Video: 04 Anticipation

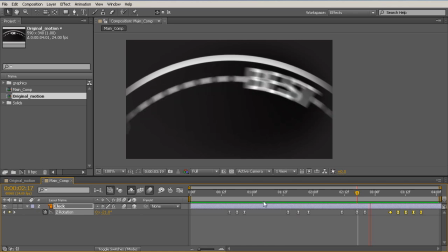4:09 When you have a big anticipation, you're going to need a big primary action to sort of justify having that much motion. And the amount of anticipation you need is defined by the speed of the primary action.
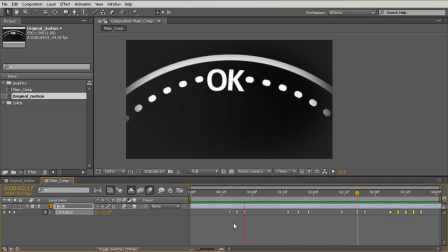4:23 If something is happening incredibly fast, you can help the audience read what it is if you give it more anticipation or a longer anticipation period. But if it's a very slow movement, you're probably not going to need too much anticipation getting into it.
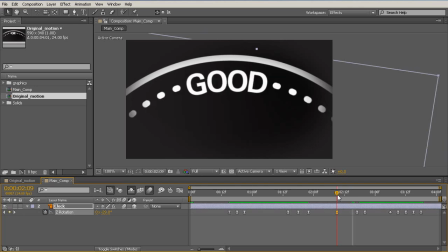4:37 So in this case, we have quite a few frames of anticipation. Let's pull this even further, and then it just flies forward. And let's actually change this next keyframe to linear, so it goes back and then flies forward into the best. So OK to good, and then we have a real big anticipation before a fast movement.
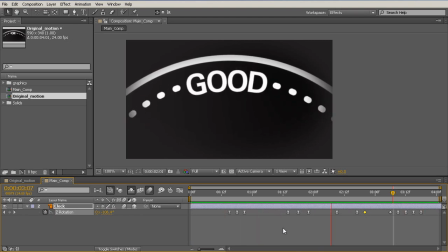4:56 Okay, great. So you can see by applying just a few simple principles, we take an action that began as very boring. Now let's take a look at the original motion. Takes a second to RAM preview, it means it probably isn't that great. And we can see here, very boring,
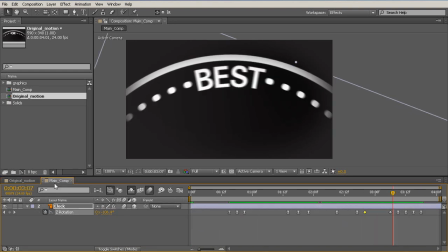5:15 doesn't catch our attention, doesn't look appealing, but by applying all these various animation principles, we were able to convey the same message, but in a much more entertaining and a much more interesting fashion.
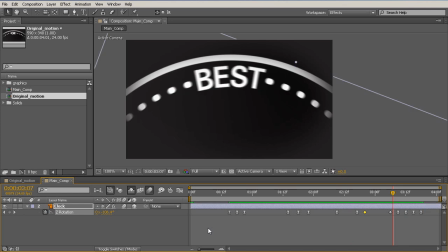5:27 No different assets, just different movement. So, just to sum this lesson up, whenever you have a primary action, it's good to add some anticipation before that action to let the audience know what is coming up.